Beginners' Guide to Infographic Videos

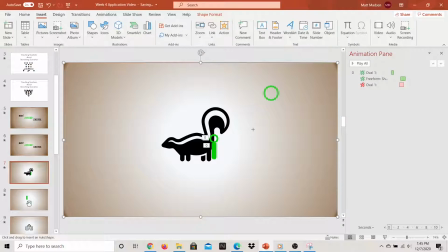(8:18) He just happened on the paint can on his way home and couldn't pass by a chance like that.
So I wanted to show the liquid filling up a beaker. But on my first couple of searches, I didn't come up with a free and easy icon for beaker or vial.
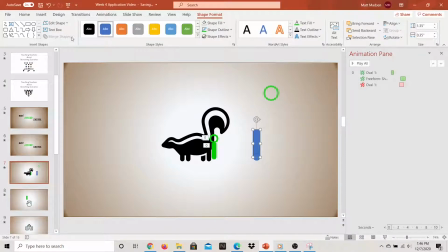(8:31)
So I made my own with a rectangle and a circle that I merged by selecting both shapes and then selecting Merge Shapes Union. I toyed with the idea of having a no-fill object with a black outline that would be an empty beaker that would later be filled up,
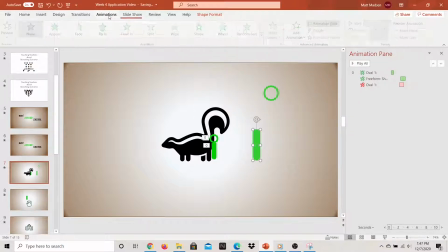(8:47)
but I didn't want to bother, so I just made one that was filled with the same green I've been using. To make it look like it was filling up, I used a wipe entrance animation.
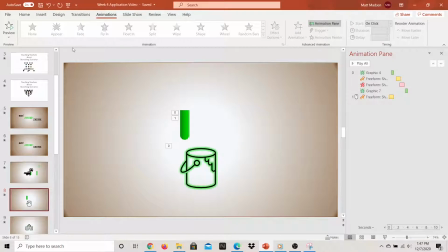(8:55)
This next slide transition is one I haven't talked about yet. It's called a morph. Morphs carry over a used image from the prior slide. So I duplicated the skunk slide, deleted out the skunk in the circle, and deleted the entrance animation on the flask.
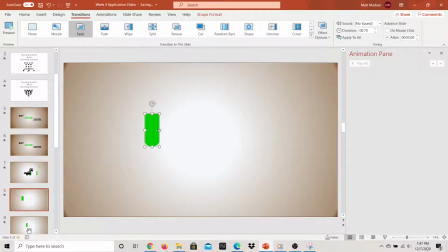(9:10)
To add a little interest, I changed the fill color to a gradient and increased the size of the flask, before positioning it on the left side of the slide.
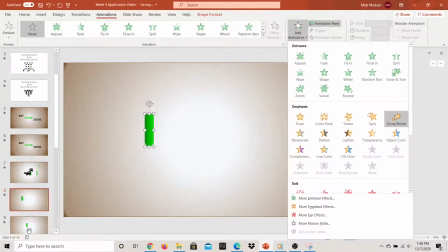(9:18)
To tip the flask, I added a rotation emphasis animation, and changed it from 360 degrees to just 90. I used a wipe exit animation to make it look like the flask was draining.
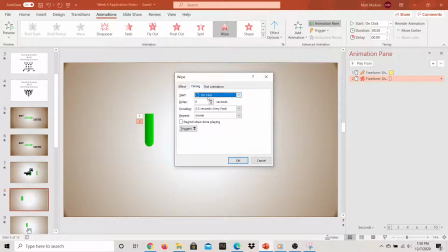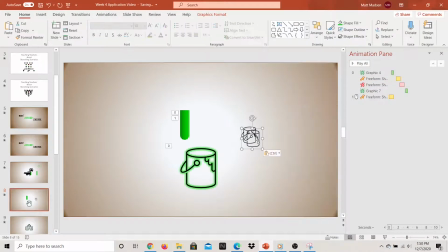(9:46)
The paint can is an icon I found by searching PowerPoint. The green halo effect I created by adding a shape effect to it. To do this, go to Shape Format at the top of your screen, Shape Effects, and Glow.
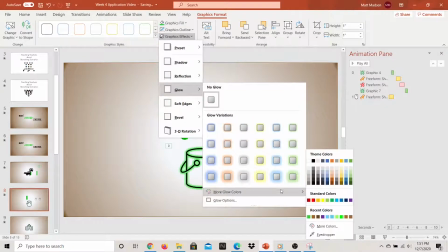(9:58)
I wanted the green stink color So I went to more glow colors and chose the green from recent color options.
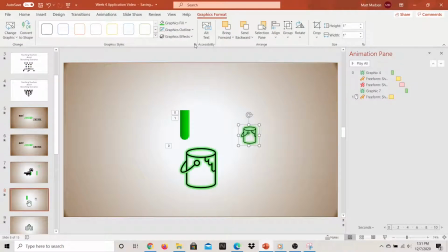(10:05)
Then I overlapped the green glowing copy on top of the original paint can icon and added a fade entrance. So after the flask drains, the green color shows up. With all of my images, transitions, and animations set,
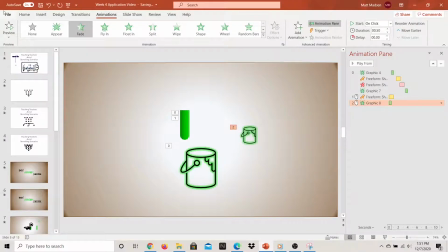(10:20)
I exported a video by going to File at the top of the screen, Export, Create a Video, and Create Video. The video will take a little while to export. Be sure to watch it after it has exported because sometimes odd glitches can occur.
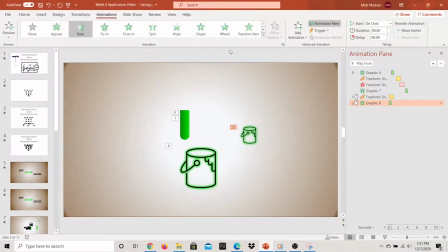(10:34)
This is why I don't put audio into PowerPoint and edit the video in a separate video editor so I can take out anything odd.
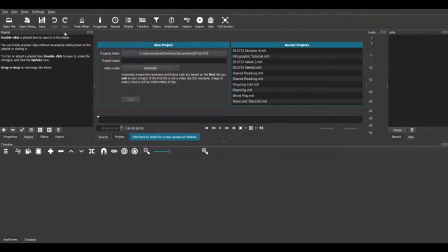(10:42)
For this video, I used Shotcut. It's not the most robust video editor, but it's free and it has a lot of good tutorials on YouTube. I named my video after the class assignment and clicked Start. After selecting Playlist, I dragged and dropped the media I needed into Shotcut.
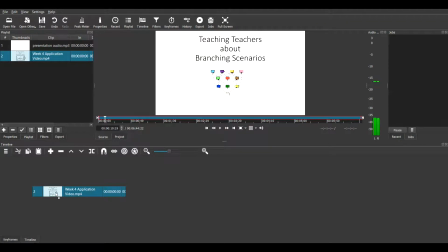(11:00)
Because I needed to cut the video to match the script,
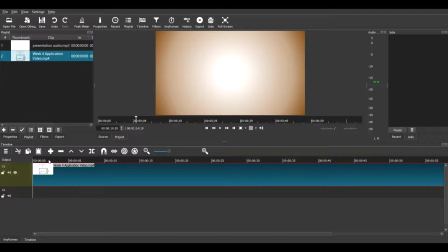(11:03)
I inserted an audio track by right-clicking on the timeline and selecting Add Audio Track.
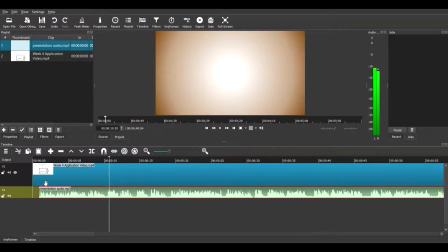(11:09)
I dragged the MP4 video file and the MP3 narration file down into the timeline and lined them up.
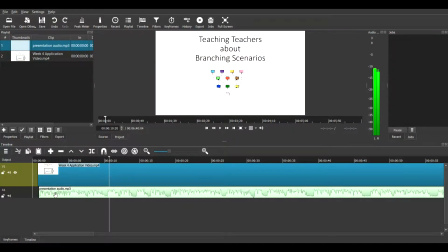(11:16)
You can set them wherever you want to, but I recommend leaving a little blank space before either one begins. I then locked the audio track because I already edited it in Audacity and didn't want to cut anything out by mistake. Then I used the clip tool to split the film strip and used the
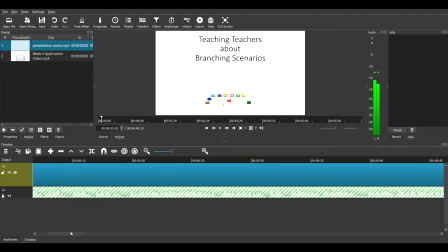(11:33)
right-click plus remove to take out chunks of the video until they matched the narration.
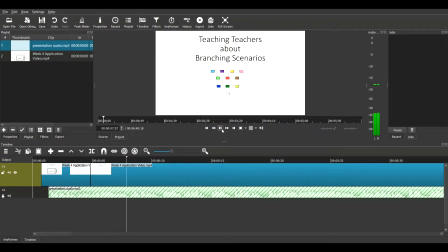(11:48)
I can make another video later about how I added fades, zooms, and masks in Shotcut, but there's really so many great videos out there.
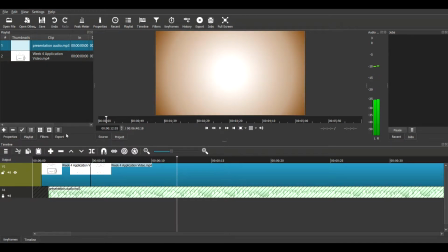(11:56)
So that's how I did it. There are a million great ways to make a video infographic, and this is just one of them. Have a great day and keep learning.